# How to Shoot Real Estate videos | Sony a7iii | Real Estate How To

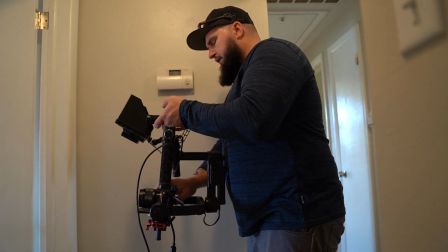Every room you go into, change your white balance. It never hurts.
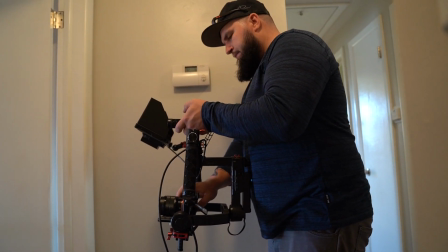You want the whites to be white. It's just easier that way.
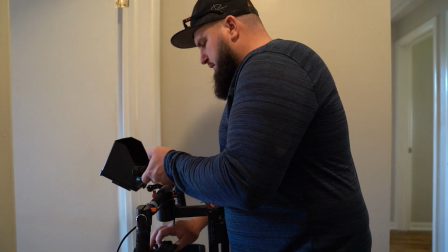So, like I said,
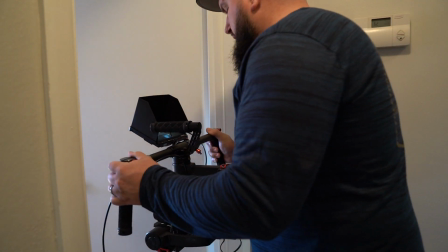walk through the doorways, just walk straight in, and just get a nice little shot of the room.
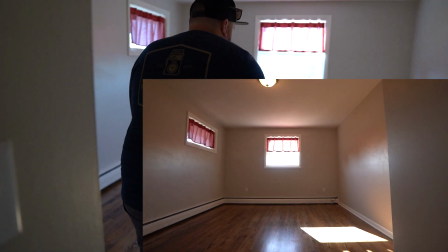The wider the angle, the better you'll have.
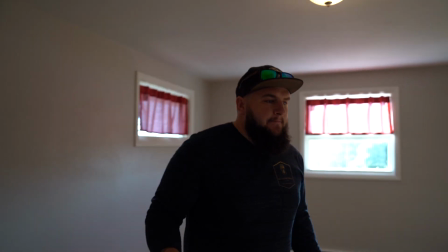You know, if you want to make the sellers think like, wow, that room's really big, but actually it could be a pretty small room. Like, this is actually a pretty decent sized room, but you can always make it look bigger.
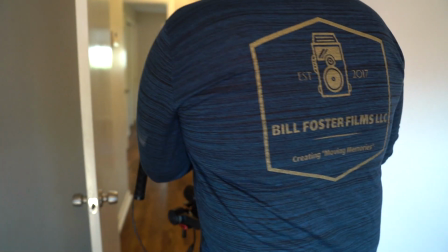So always use a wide angle lens. It just works in the aspects way bigger.
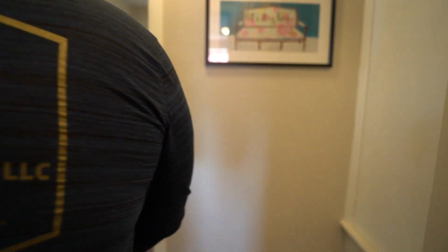It makes everything nicer. Another room, gotta check the white balance.
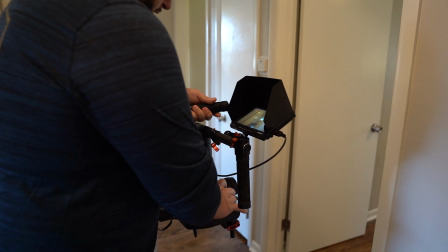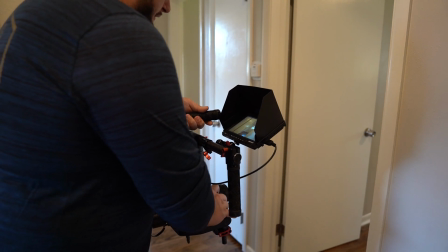Adjusted that.
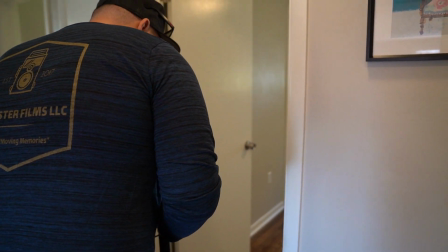Hit record, go through the stair, just go through the doorway and straight into the corner.
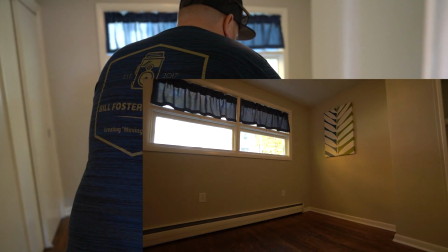I always like to do that. And then that one's done.
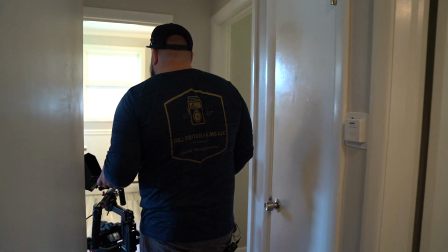So let's this is the master.
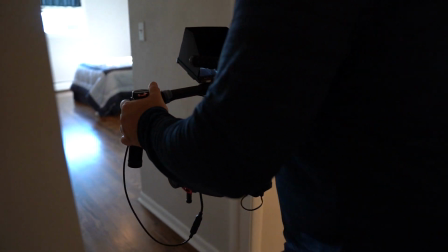So walk through this one, same thing. Always, it's nice when they have everything set up.
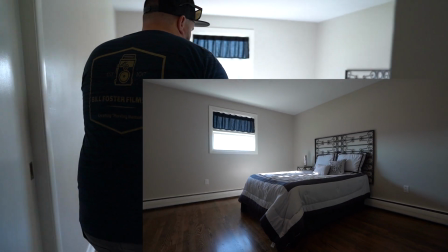So what I do is usually just get a shot a cool shot of the bed, walking by it.
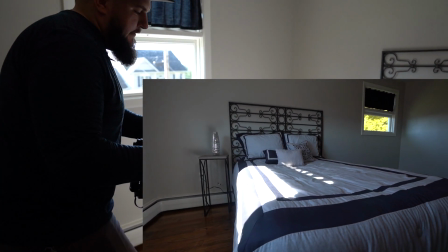It makes it look good. And then I'll back up into this corner. It's just, yeah.
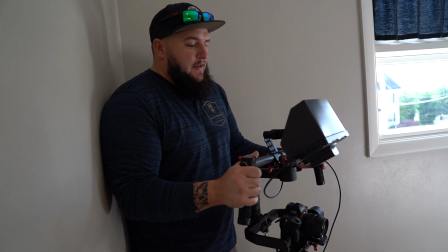So you always see yourself. I mean, like, I'm literally against the wall, and I'm not a small dude.
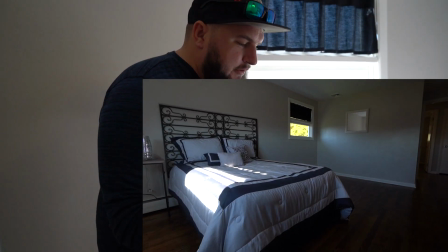So you literally have to like start in these close corners just to get the full depth of the room.
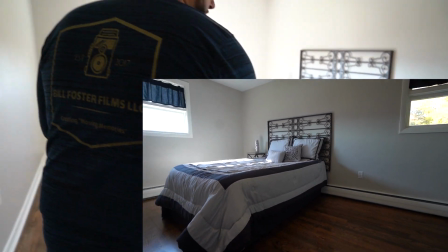Like I said, always try to go in reverse, back out just in case that the one looks a little better.
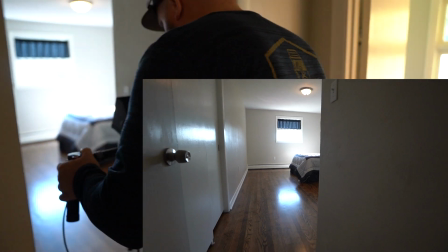And it just looks cool. You just never know. But two, you don't have to do what I do. You can do any different style. You can actually just do anything. You can go in reverse for all of them, but it just always makes it feel good that you're moving forward.
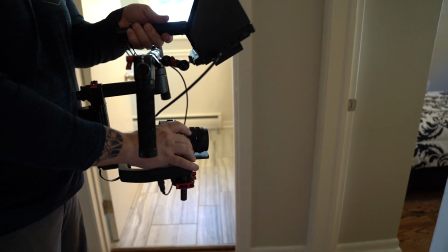You know, you feel like you're literally walking through the house. So adjust the f-stop, the white balance.
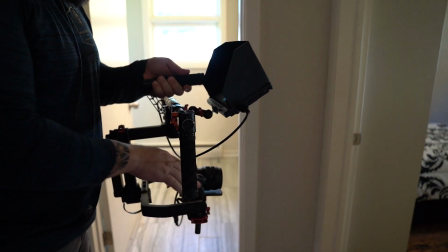Make sure the whites are white. Another room. So like I said, always make sure you go through the doorway.
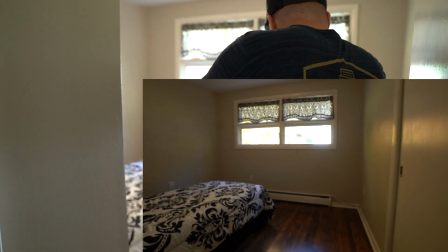Gives it a cool transition. And then just work yourself into the bedroom,
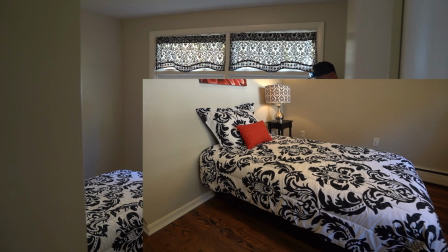into a corner, backwards.
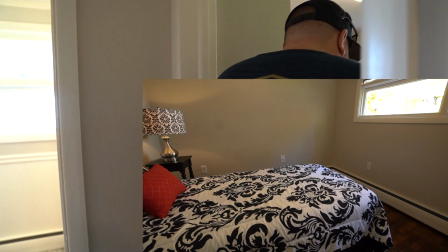Just do it backwards so you can always have extra clip. And then out.
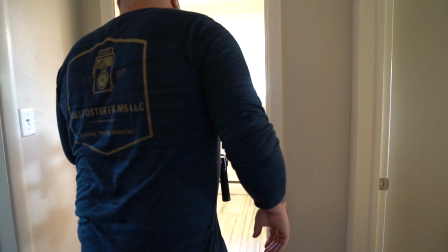Cool. All right, so first thing is you got mirrors, more mirrors.
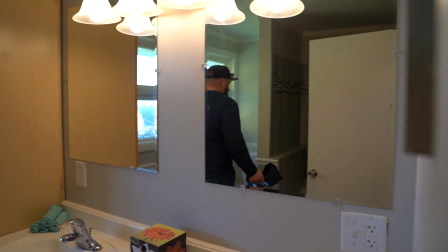So this one here will be like a two-part shot.
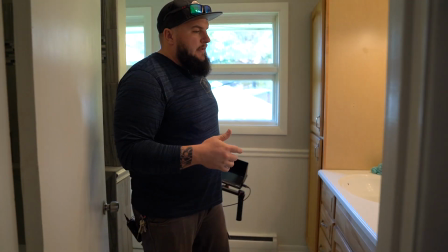I'll come in and get this part, get the toilet, and then I'll have to start back in this corner to get this tub.
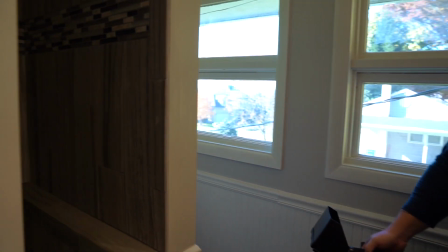And it's just because it's behind the door and it's not gonna look right.
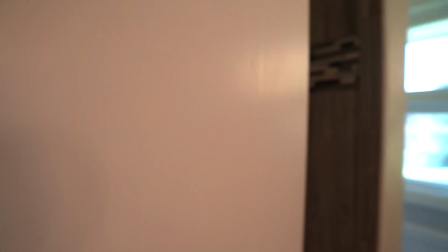So, all right, let's get the shot of coming through the door, and then we'll do another shot of just that part.
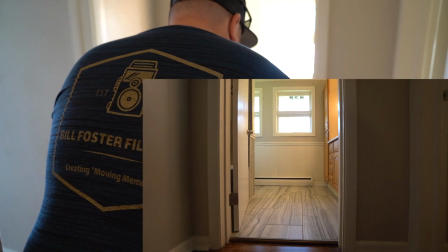So let's start low.
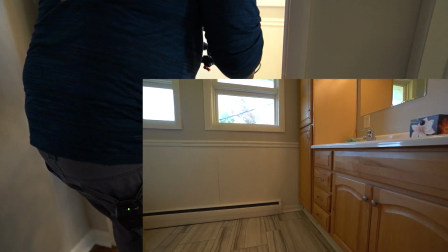Get a little bit of the counter, as much as we can.
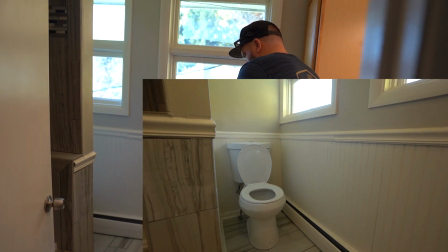Turn to the toilet. Okay. Another thing too, always make sure
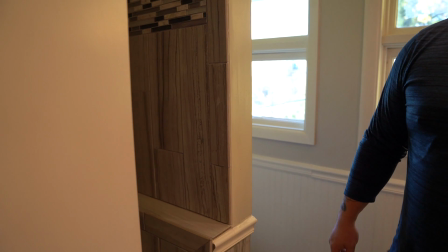toilet seats are down, because you never know, it might be a floater in there and you don't want that in a film.
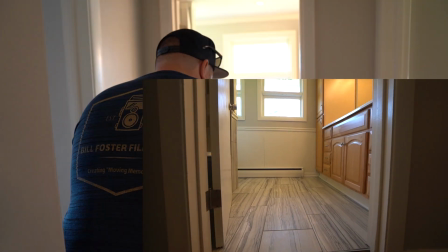So let's do this again. Start low.